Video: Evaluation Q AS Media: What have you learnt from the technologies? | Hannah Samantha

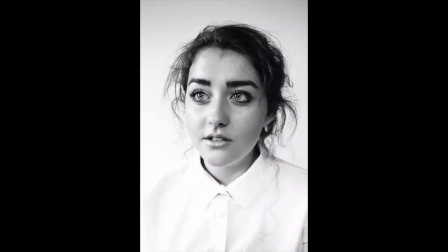(0:07)
I'm Emma Roper. And I am Hannah Matheson.
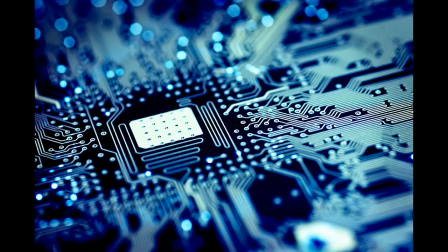(0:10)
In this evaluation question, we will be evaluating the different elements that we have learnt about the technologies from the process of constructing this media product.
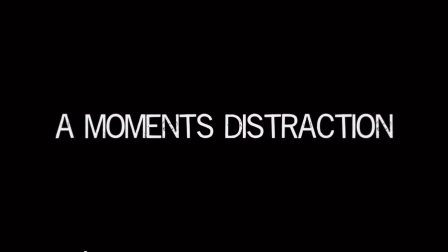(0:18)
The film that we have created together is a 2-minute opening sequence to A Moment's Distraction,
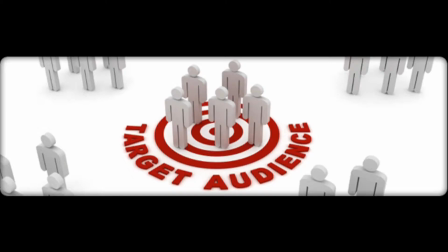(0:23)
to which the certificate is a 15, with the target audience of 15 to 40-year-olds, male and female.
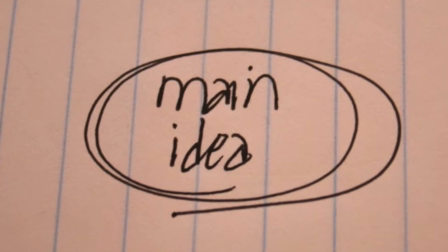(0:28)
To start with, the main technologies we used was the blogging format, Tumblr.
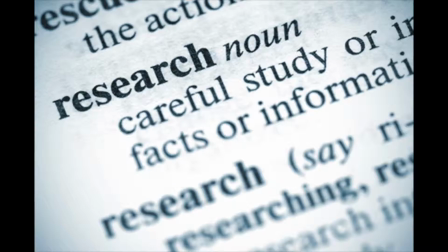(0:32)
Our work was divided into 5 different sections: preliminary, research, planning, construction and evaluation.
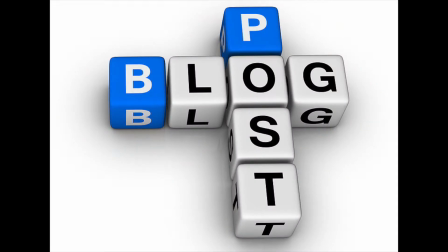(0:38)
With Tumblr, we had the flexibility to go back to the posts and edit them, which meant that we could adapt our posts and make them even better.
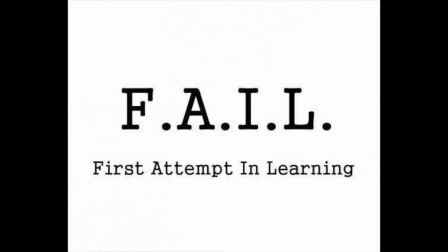(0:45)
At the start of the project, with our preliminary task, we had our first attempts at planning, filming a scene and evaluating our work. We did make some mistakes with it, as it was our first time doing something like this. An example of this is that we didn't have much to portray the narrative. From this, when planning our opening sequence, we spent more time on developing the narrative and the dialogue used.
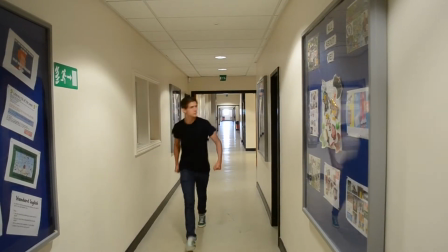(1:05)
The shots and angles used in the preliminary task were simple and didn't show our skills enough,
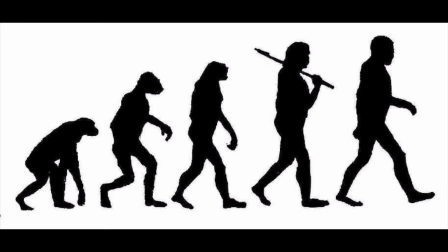(1:10)
so when filming our opening sequence, we adapted the shots to engage the audience more into the narrative.
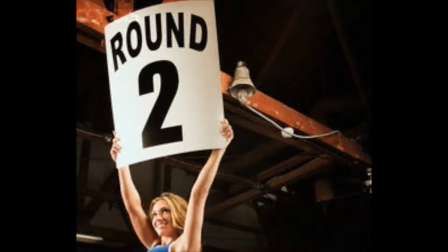(1:15)
This included a low-angle mid-shot of Alice opening the car boot. The camera we used was slightly different the second time round when we filmed.
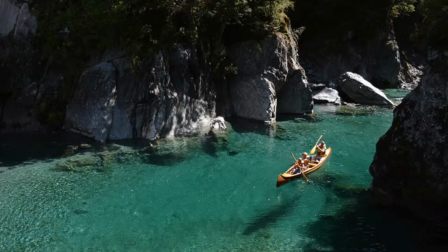(1:23)
For our opening sequence, we used the Nikon D3200 camera, a HD 1080p with a clear picture.
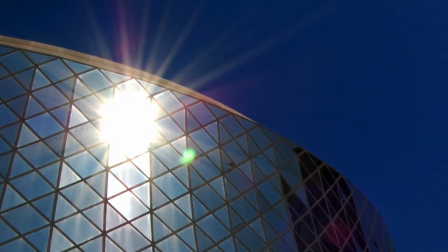(1:29)
With this, we added a polarization filter. This cuts out any glare, saturates colour and improves sky quality.
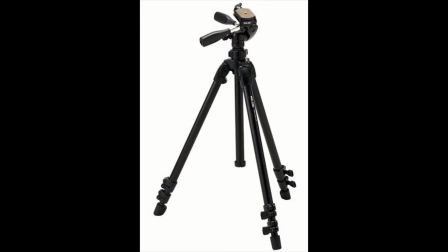(1:36)
To aid us with filming, we used the Slick Able 300DX, which provided stabilisation to our shots, making them more professional.
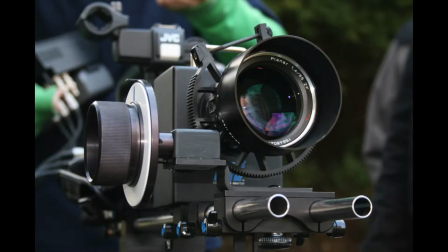(1:44)
Democratisation has allowed us to do this, as without digital, we wouldn't have been able to produce the type of film that we did.
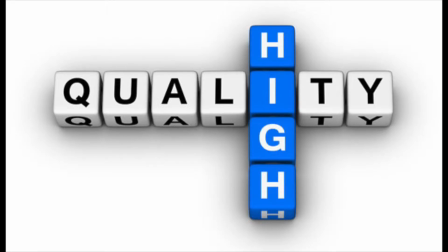(1:50)
Another addition to help us to receive the perfect lighting quality was the twin-head LED sight lamp.
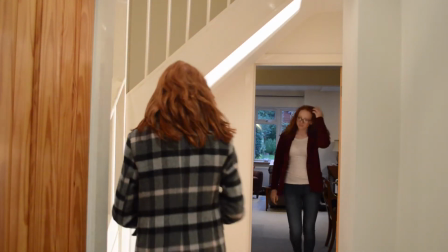(1:56)
The artificial lighting meant that the audience could see the characters, their facial expression and the movements well.
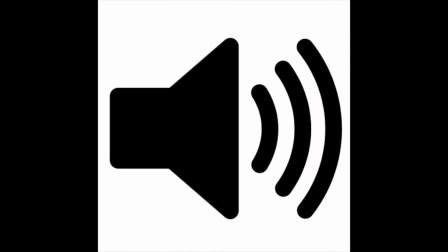(2:02)
Along with good lighting, we wanted to have clear audio sound to go with our sequence. We used an external mic which we attached to the camera and expanded the range of sound. This would have given us a clear, quality sound, however the mic was very bad and produced a humming sound.
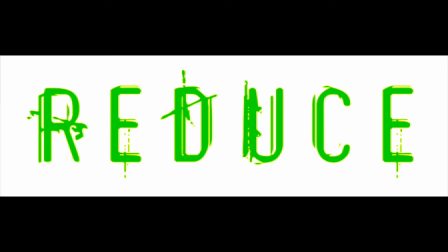(2:16)
Therefore we had to find a way to reduce this. A way of doing this was through using iMovie.
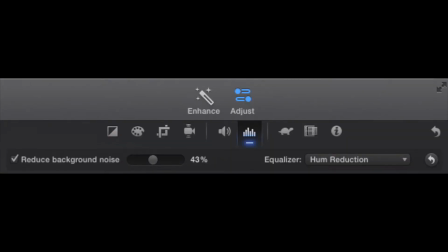(2:20)
To reduce the hum was by reducing the background noise to 44% and using the hum reduction equalizer.
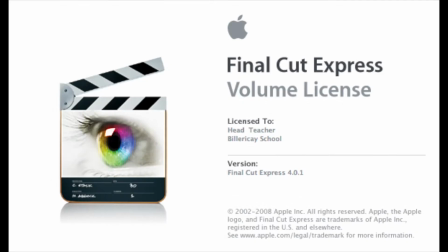(2:26)
iMovie is an editing software which we use to edit our opening sequences. It was much better than using Final Cut Pro software that we used in our preliminary task.
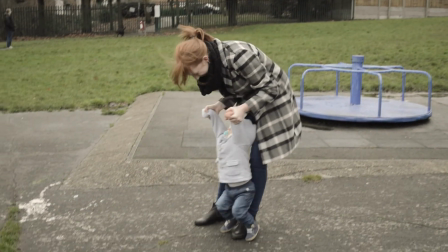(2:34)
To show a flashback, we used a slow-mo effect. This is commonly used in major films.
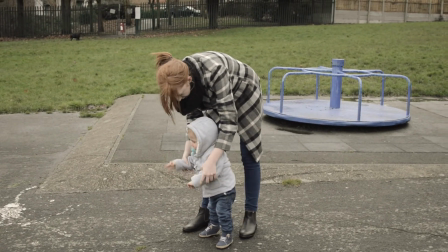(2:39)
Also, to this, we added a slight sepia filter to enhance this.
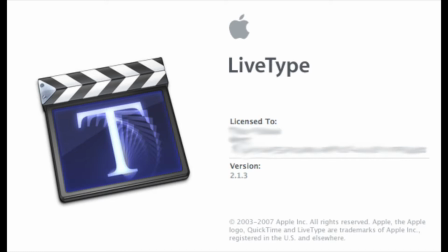(2:43)
We also used live text for our titles, but it proved difficult even after watching lots of how-to videos.
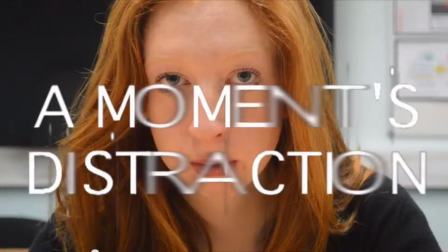(2:49)
Live text is a software program which helped me to create the text for my opening. I felt that it achieved the specific look that I wanted.
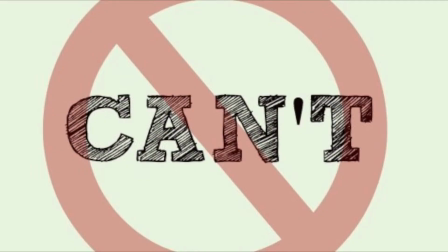(2:56)
Without democratisation, we wouldn't have been able to do any of this, as we wouldn't have the software readily available as we do.
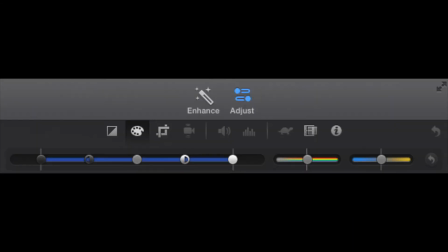(3:02)
Another factor of iMovie was using the colour correction. Some of the clips in the certain scenes were different colours.
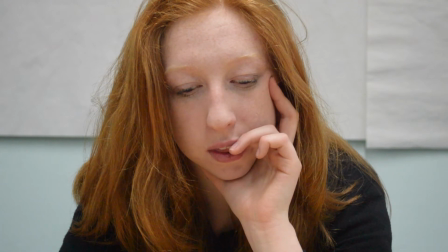(3:08)
By adjusting the lighting, shadows, hue and saturation, we could match the clips together, meaning that all the clips flowed nicely.
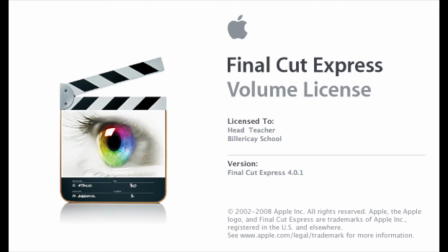(3:15)
This wouldn't have been done so easily in Final Cut, as the software wasn't as up to date as iMovie.
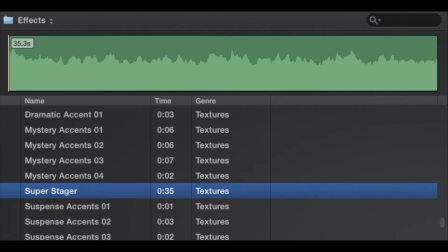(3:20)
The non-diegetic sound that we used was Medusa, Super Stagger, Drone Dark Suspense, Better Days and Of Eliza Dream.
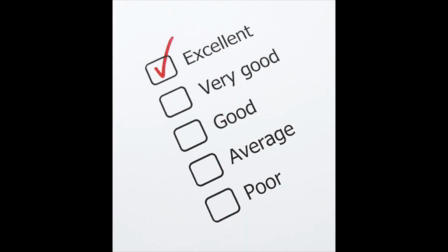(3:26)
We used non-diegetic sound after evaluating lots of different opening sequences and realising that sound was a key element to portraying the narrative.
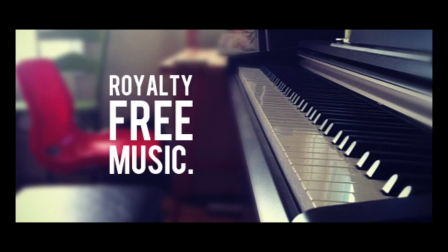(3:34)
We used Google to source our sound by using royalty-free music. This meant that YouTube wouldn't take our video down.
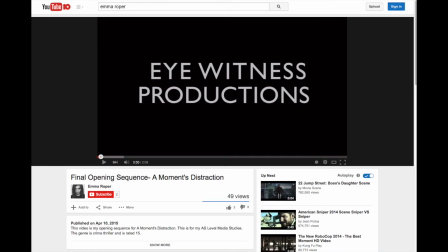(3:41)
We also distributed our opening sequence on YouTube.
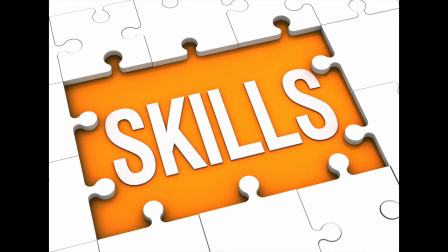(3:44)
To conclude, we have learnt a range of different skills that we have developed and used throughout the process of planning, construction and evaluating.
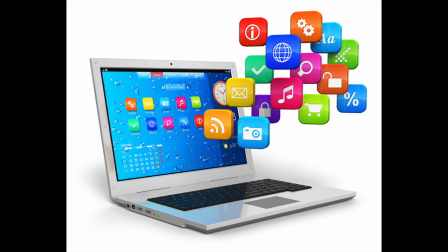(3:51)
With this, we got to use all different types of software and decide which ones were right for us and suited our needs as best as they could do.